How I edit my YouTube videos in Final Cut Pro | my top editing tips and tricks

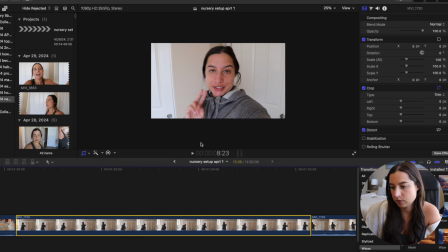It is a little bit long for me. but it's when chris is painting so this could be one where i actually do more of a ken burns on it ending there
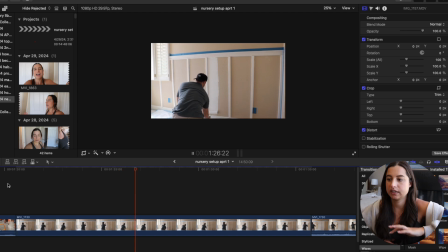so it just kind of like is still moving even though it is a very subtle one so i might do it a
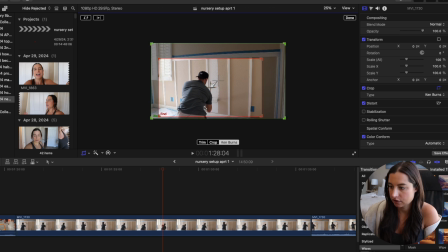little bit more dramatically than that so you actually can tell and like still keeps your attention and i'm going to shorten it a bit
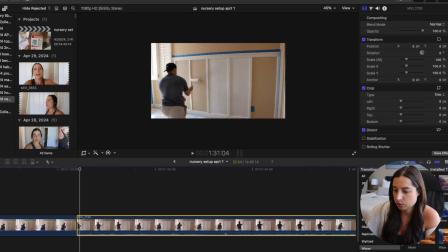too so yeah i like that a lot better and then this one is also way too long i'm going to just cut that down a bit i spent it up and then i also shortened it to be like eight seconds so that's basically all i'm doing as i'm going through this is just making sure that it's like captivating my attention and it's keeping me engaged as i'm re-watching it so the next thing i like to do especially on these multi-day vlogs is i like to put like little transitions in between the day i know a lot of vloggers don't do that
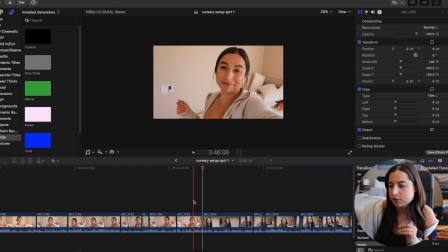so you can do that however you want so for in between these two clips i jump ahead like a week or something
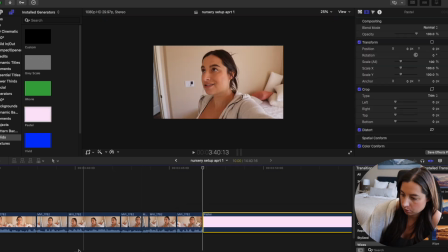so i might just go solid here maybe pastel i'll put it in between the clip this is 10 seconds long so i definitely don't want it that long
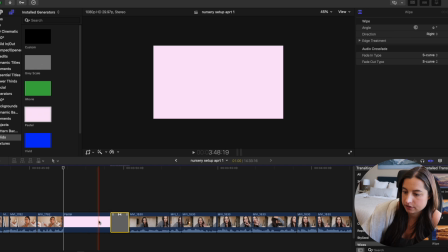maybe three seconds and it might be nice to have a transition with it so i'll put that in there shorten that transition as well i
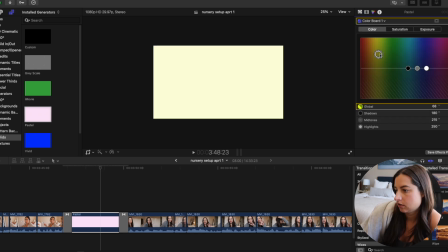don't actually like this color so i'm gonna change it over here it's gonna make it a little darker it's not so like
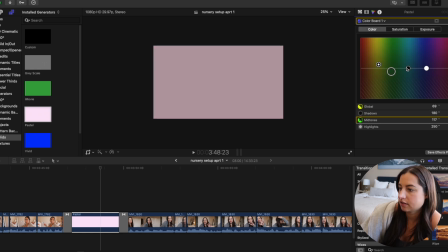loud and in your face and i just kind of mess around with these colors until i get a color that feels right and then i might just put over this text
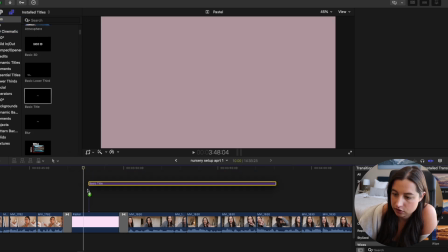so maybe i'll do i just do like a basic text basic title and go a few days later
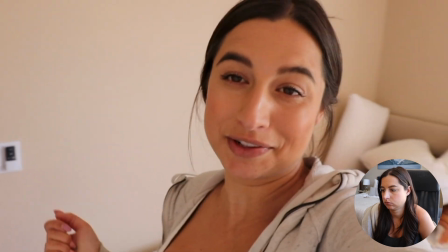i might have to do like part two but yeah that's the update on the grocery all
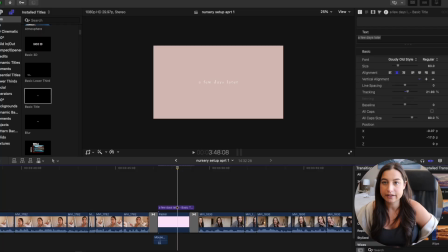right you guys hello checking in so yeah i like that a lot better for the transition so i'm just gonna go through and add in transitions like that in between days or whatever a lot of times i might just do a simple wipe in between but yeah just go through add transition just to kind of like make it make more sense to me anyways that it's a different day or whatever but yeah that's basically that and then finally the last thing I do is actually go through and do music and on my vlogs personally it takes me a lot longer to find good music I really want my music to match you know the vibe of the video or whatever so if I'm doing something more like upbeat and exciting I like to do more upbeat music if I'm doing something more chill like working it'll usually be a little bit slower paced music sometimes if it's like cleaning I want it to be a little bit more enthusiastic and get you pumped up to do some cleaning stuff
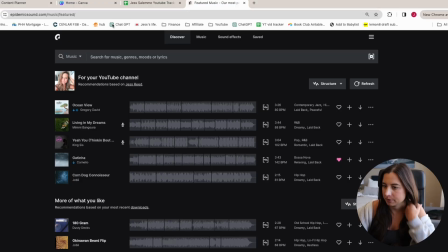like that so I just go through out in music and then the biggest thing I'll just show you guys an example I don't even know what song this is
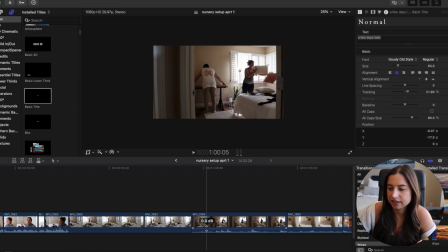but the biggest thing I like to do with the music is fade it in and out and so I will usually actually start my
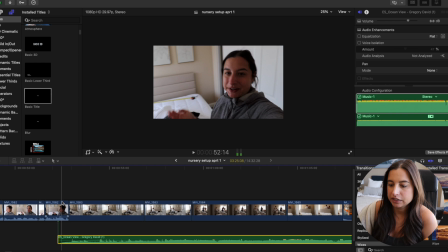music a little bit into me talking if that makes sense so it's not like starting right here it's just starting a few seconds before the video and I'm not gonna let you guys I spent a lot of time looking at music because I wanted to be like the perfect right vibe I honestly don't know if this song is the right vibe for this part of the video but we'll see i'm gonna keep messing with it but that's basically all i do and i make sure it's quiet enough hopefully that you can hear me through the other you know parts of the video where i'm talking but other than that then i just you know export my video and get it live on youtube i will say i also use canva for my thumbnails let me know if you guys want a whole separate video on making thumbnails in canva i don't think it's too complex or complicated but maybe it helps some people out out there but that's basically it you guys i hope you found this interesting and useful I hope I covered everything that you guys were curious about as far as my editing I know I went over kind of like my process getting videos imported how I think about my vlogs and keeping them fast-paced how I do some of the other edits having you know screen recording with me talking in the corner how I do that we covered my graphics and how I get those so hopefully you guys found this helpful these are just things that I personally do that I think help elevate my videos and make them a little bit better so please let me know in the comments if you have any you know recommendations for my videos things that you think i should try out and implement i'm always trying to learn new you know editing tips and tricks and be a better youtuber as well so that is it you guys thank you so much for watching i hope you found this video useful as always and i will catch up with you next time